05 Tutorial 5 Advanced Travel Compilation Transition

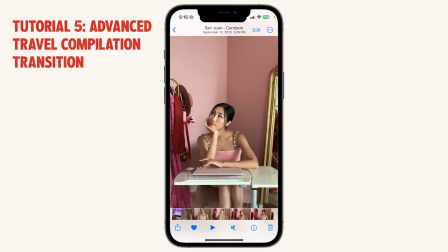[12:21]
You have items to your left and to your right,
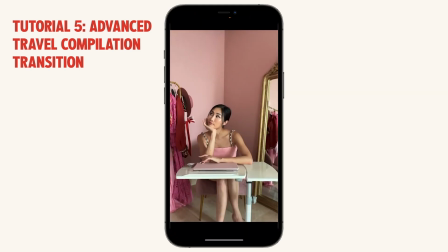[12:25]
and there's nothing distracting from my head, and the framing is nice and works out.
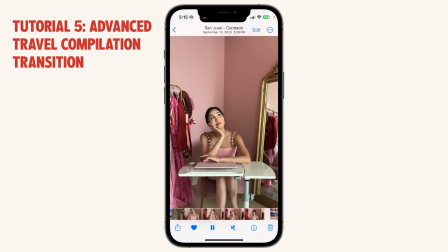[12:32]
And then the reel starts from here, like this, and then continues.
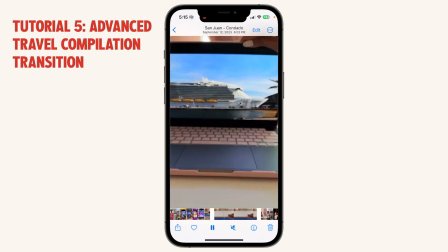[12:37]
Now, I want to talk a little bit about how to open your laptop and how to close it,
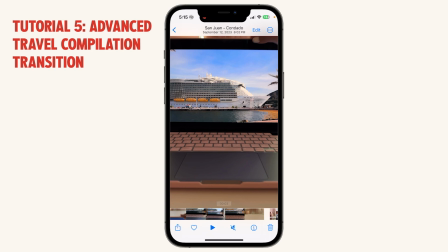[12:42]
because this really matters when it comes to editing, and you can practice it as many times as you need.
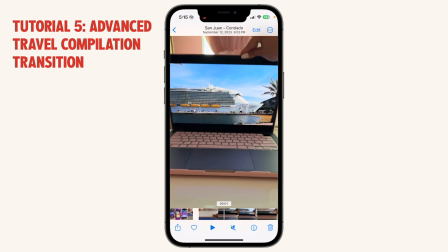[12:48]
And this is really, really crucial because it will completely affect the mask if you don't film it right.
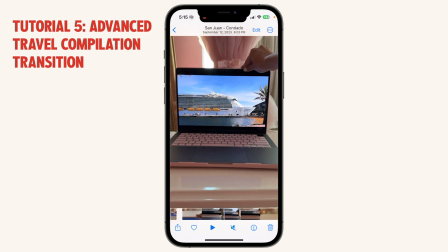[12:54]
And I made many mistakes before I got this final result.
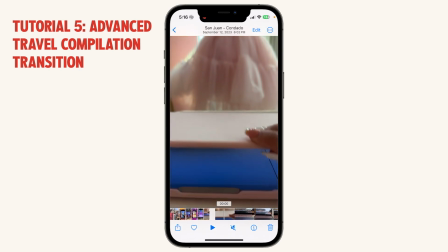[12:57]
So this was actually shot on 1x, and I start by pulling back and showing the full laptop.
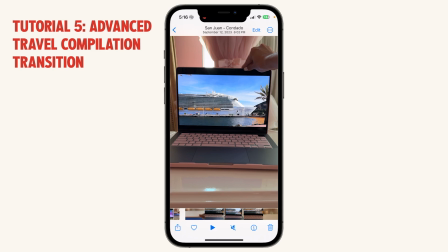[13:05]
But my room was a bit messy, so I didn't want to show too much of the room. So I just showed the laptop filling the screen.
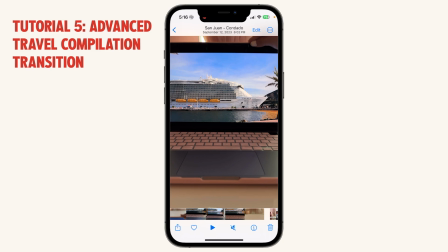[13:11]
And then when you go in, you want to stop right when the length of the laptop screen fills the frame.
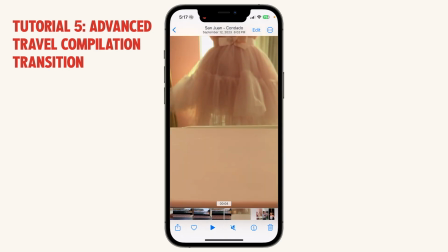[13:19]
And that's when you want to shut the laptop like this. Shut it like this.
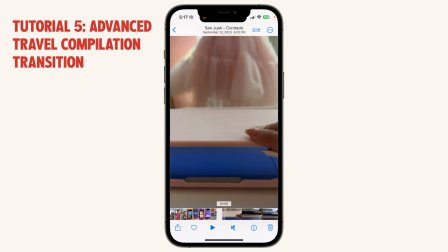[13:25]
So there's a little bit of continuation of movement here.
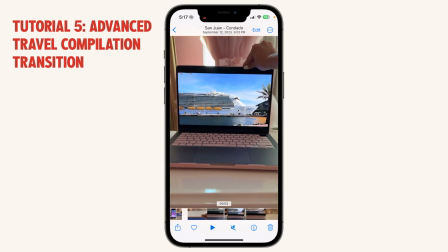[13:28]
So you start close, pull out to show the whole laptop, go back in and shut the laptop.
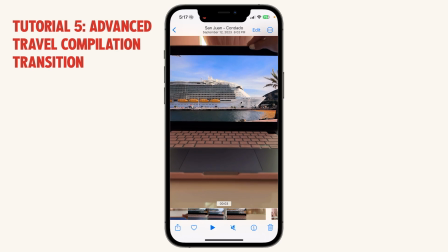[13:35]
Now, this shutting the laptop, it's very important that you are at least this cropped in, because this affects your mask when you are masking it, and it will look most natural if you can fill the frame. Use the length of the laptop to fill the frame, and you'll understand when we actually do the masking.
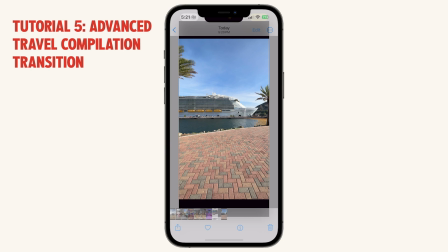[13:55]
Before we start editing, I want to show you how I cropped this particular image.
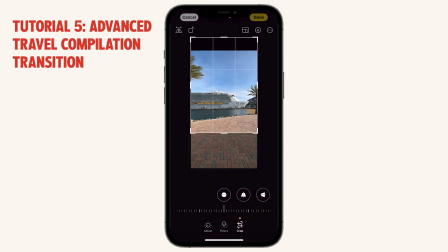[14:00]
So first of all, you want to take a screenshot of what the laptop will come out of.
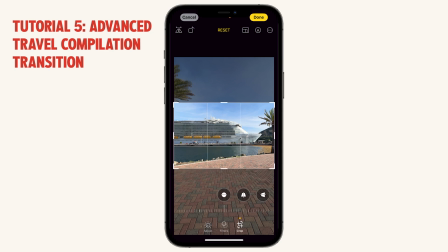[14:06]
And so I'm going to crop it so that it is roughly a nice laptop size.
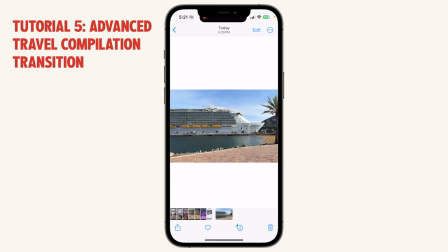[14:13]
I'm just going to guesstimate because it's not going to be, you know, a deal breaker if there's a little black bar on your actual laptop itself, as long as you can see this main subject or selling point or item.
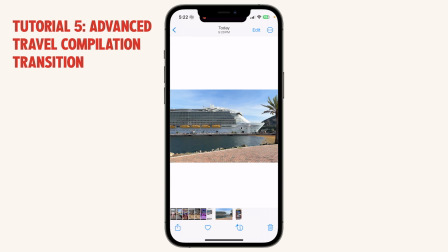[14:27]
So I'm going to drop it onto my laptop and then show you how I make it full screen.
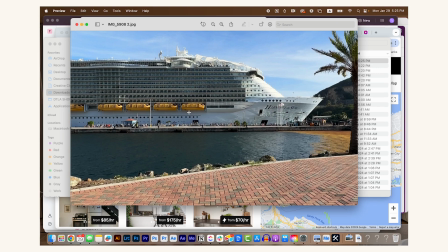[14:35]
Okay, so now we have this cropped screenshot right here, and what I'm going to do is I'm just going to go look for full
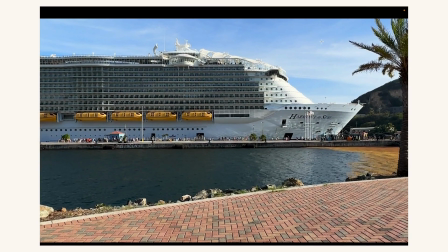[14:44]
screen and just enter full screen. and it doesn't fit exactly, but it's perfectly fine. Like these little black bars on top and bottom won't affect the video at all. But you can see that the main selling point or subject is nicely centered.
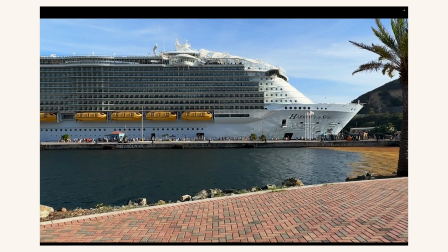[15:00]
It's the biggest focus in the frame, so I know that this will definitely work when I'm filming it.
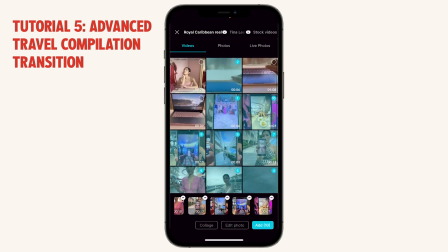[15:07]
Now let's load all of the clips into CapCut, and we'll start from the last clip here,
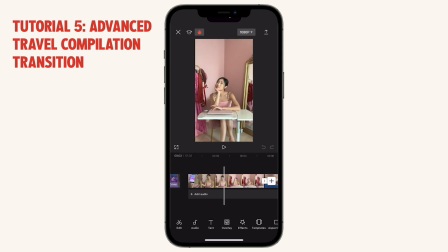[15:15]
and we'll just cut it off right where we want to start the reel, which is right here, and split that, and we'll move this all the way to the back. Okay, so now we have our first clip, and we open up the laptop right here,
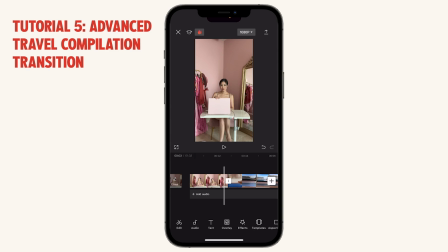[15:31]
and what I like to do is go halfway through the motion, halfway through opening the laptop. That's where I split the frame. Why? Because you want to match this motion with the next video's motion, like this.
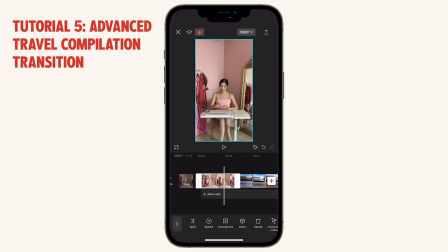[15:47]
So from here you're going to see the first part of opening and then the continuation of that motion, but from a different angle. Okay, like this, and then crop it off right here. So split that, delete,
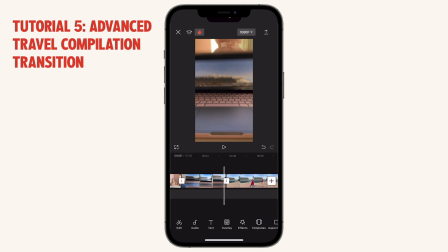[16:04]
and now soon we're going to use a layer, but we can start trimming all of the clips first before we start layering everything. Okay, so this one looks good like this. We'll swipe up so we can split that here, delete the rest.
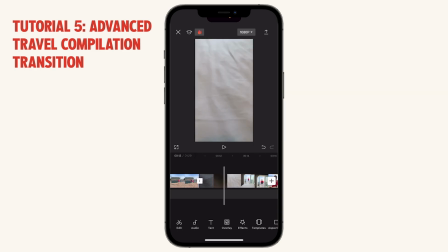[16:19]
Comes up from here, so let's find a good spot, maybe around here.